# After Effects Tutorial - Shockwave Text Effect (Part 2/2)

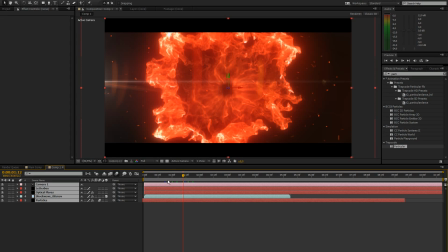[0:00]
What's up guys and welcome to part 2 of our shockwave tutorial. If you haven't watched part 1, be sure to watch that now, I'll link it on the screen and also a preview of this whole thingy.
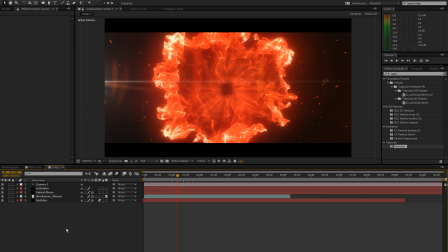[0:12]
So yeah, in the last part we created the basic look of the scene, added these particles, the shockwave, nice flare and now I'm going to show you how to finalize this stuff. so pretty much let's go ahead
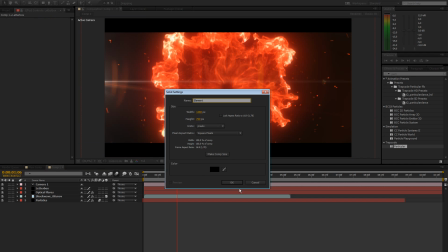[0:26]
and create a new layer for element 3d text called element and then go ahead and
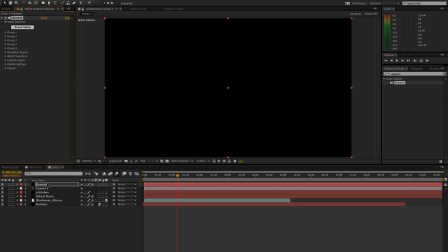[0:34]
drag elements on there all
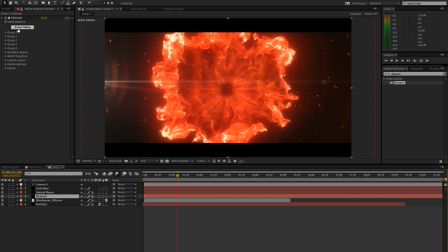[0:40]
right this is loading and then drag it down below our optical flares let's create a text for this thing I'm just gonna type in tutorial and the font I'm using is It's called NexaBold by the way, it's pretty nice. I like it a lot and go to our element layer,
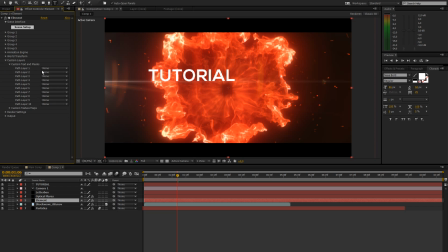[0:59]
go to custom layers, custom text and masks and select the tutorial one. Then just go to scene setup if it lets you, I guess.
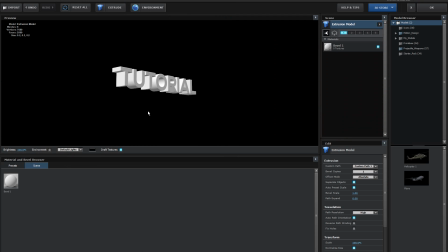[1:12]
Scene setup. Alright go to extrude, now we have some nice looking 3D text, go to presets,
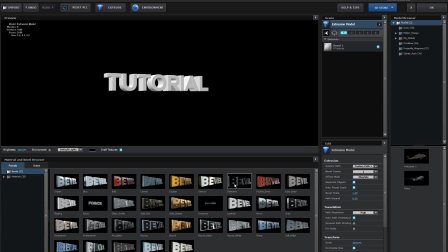[1:18]
bevels, I think I used the detective one just
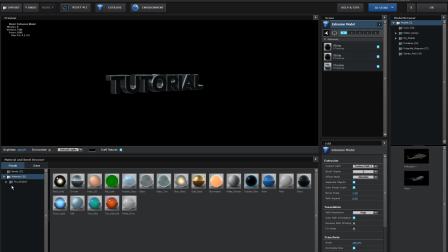[1:24]
add some nicer textures to this I like to use the pro shaders pack which is by videocopal as well I think and yeah I'm just gonna add the black steel one instead of the shiny one over there
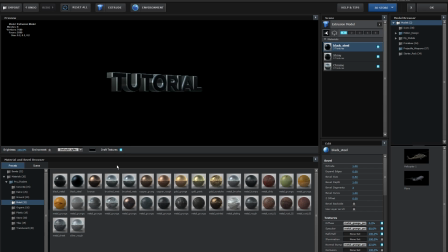[1:41]
and then instead of the chrome one I'll leave the chrome one which is basically this side i'm gonna add something like metal grunge something like this to the second bevel
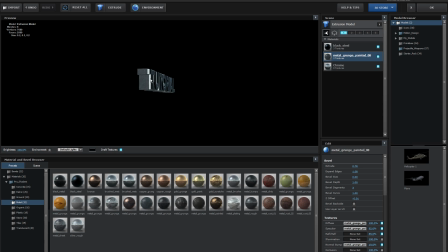[1:58]
so we have some nice like chrome thingy right um like yeah you see that this is the that one and the chrome one is just giving it like kind of a highlight so press ok on that one
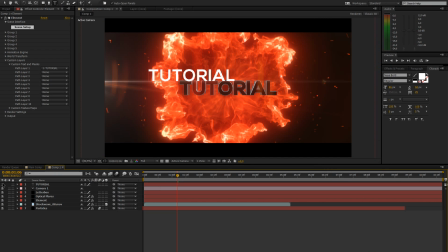[2:16]
and let's just hide the tutorial text thing because we don't really need that right now and let's work on our element layer so what we're going to do here is go to render settings I'm in occlusion
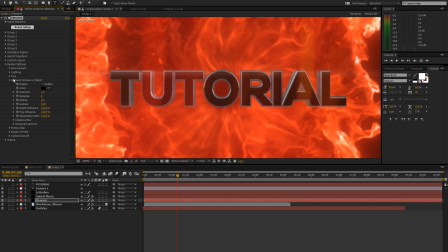[2:32]
enable that this is going to give us some nice um let me just disable the depth of field for now actually it's not really affecting this at all which is good um but yeah this is giving us uh some nice shadows where
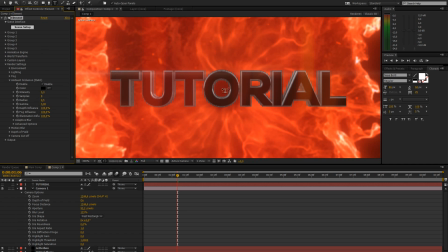[2:49]
the where there's contact between the letters or where in the edges can't really see from this point of view but you get the idea this makes it like look a little bit a little bit better increase the radius a bit but
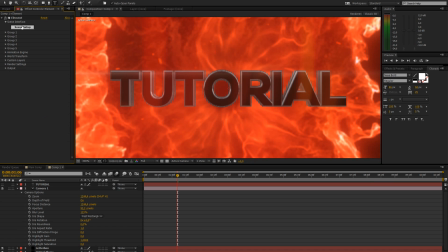[3:05]
not too much um then let's go to scene setup and change the environment because this is like really bluish right now i should really go ahead and download
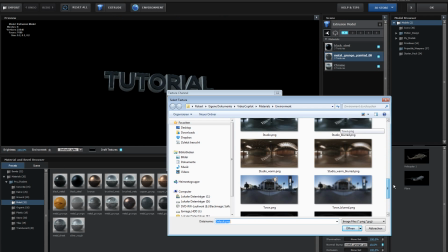[3:15]
some more nice environment things but i'm gonna use the
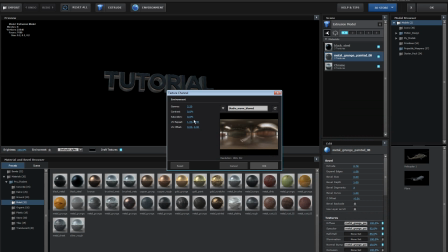[3:20]
studio warm because this is like the most red thingy there is and increase the
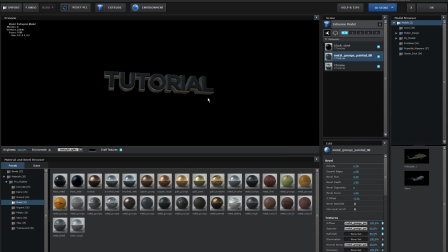[3:25]
saturation a bit to make it a bit more orange so that's gonna give us some nice reflections on there and actually i'm gonna go to the metal grunge one and increase the reflection of that a bit
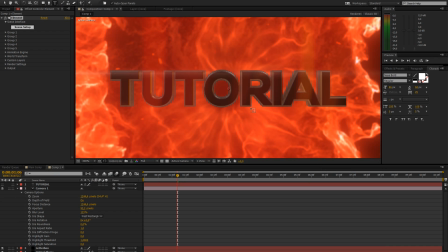[3:41]
alright click OK and that's already looking a bit more like it's in this scene
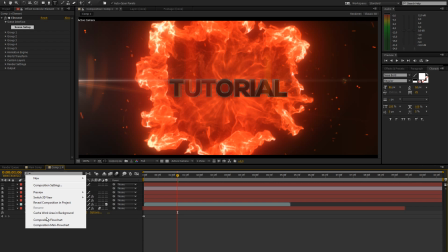[3:47]
and what we're gonna do now is work on the lighting which is gonna pretty much make this blend in a bit more.